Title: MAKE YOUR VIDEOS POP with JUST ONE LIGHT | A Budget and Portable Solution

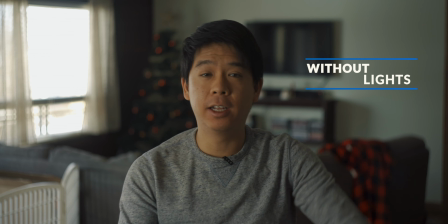This is what the setup looks like before I turn on that LED panel. What I've done so far is just turn off the pot lights in here.
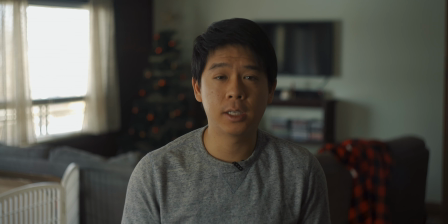I'll also be showing you what the LED panel looks like with and without the softbox. This is what the shot looks like with the LED panel, but without the softbox.
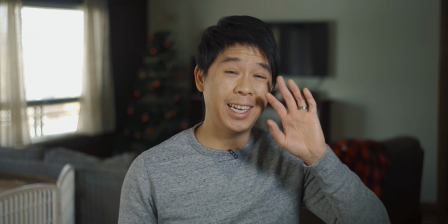As you can tell, there is more light, but the light that I have hitting my face is really harsh.
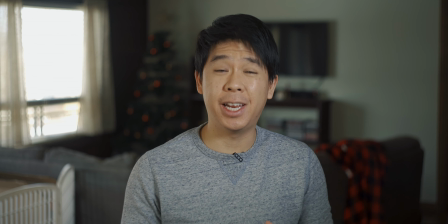So that's why you need a softbox.
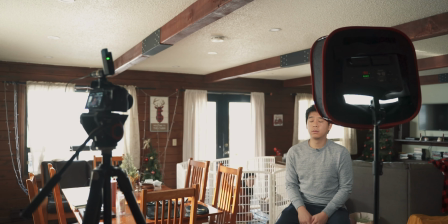You want to place your light at an angle to one side of your camera, and you want it to be a little bit higher than eye level, shooting down this way. So, or this way or this way.
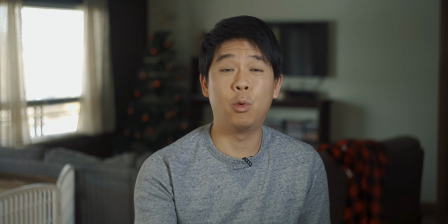If you put your LED light right on top on the cold shoe mount on your camera or right in front of you, what you're going to get is a very flat looking shot.
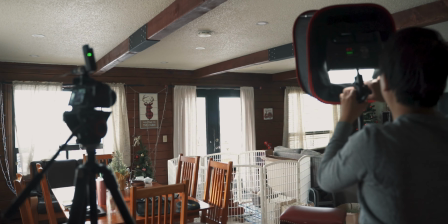Your shot is going to look like the news, very flat, without much texture and interaction between the shadows and the highlights.
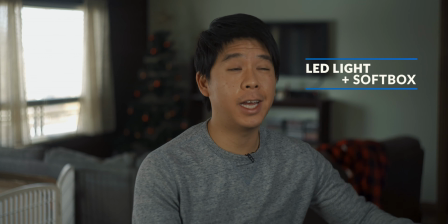All right, so now this is what the shot looks like with the softbox on me.
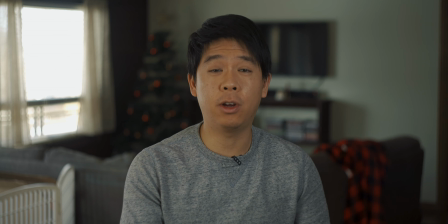As you can tell right off the bat, the light is a lot softer compared to that harsh light that I had coming from the LED panel.
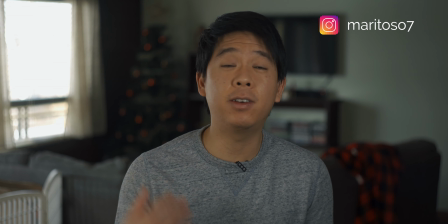Ideally, you want to have an even larger softbox to make your light even softer, but if you want a portable solution, this will do the job.
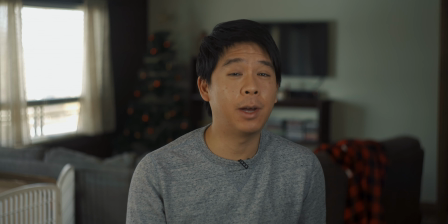Now, one more thing we need to do is make use of the practical lights that we have here, particularly that Christmas tree in the background.
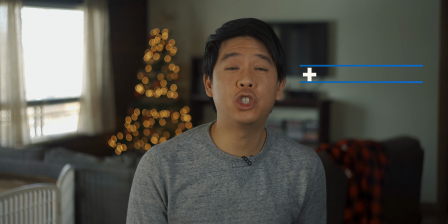So let's turn that on and see what this looks like. So this is what the shot looks like once I turn on the lights in the Christmas tree.
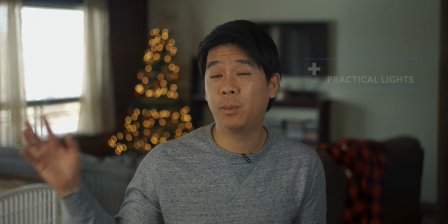And as you can see, it creates a very nice blurred bokeh look for my background, which is nice.
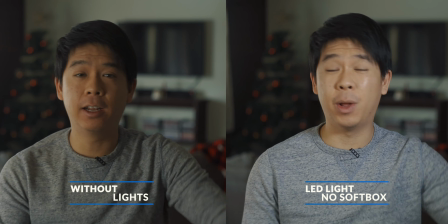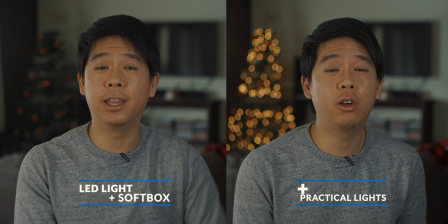So as you can see from today's video, all I needed was one light and a look around my environment to come up with an idea of how to compose my shot. So that's it for today's video. I hope that you were able to learn something new, and if you did, please hit that like button and subscribe if you haven't already. So that is it for today, guys. Until next time.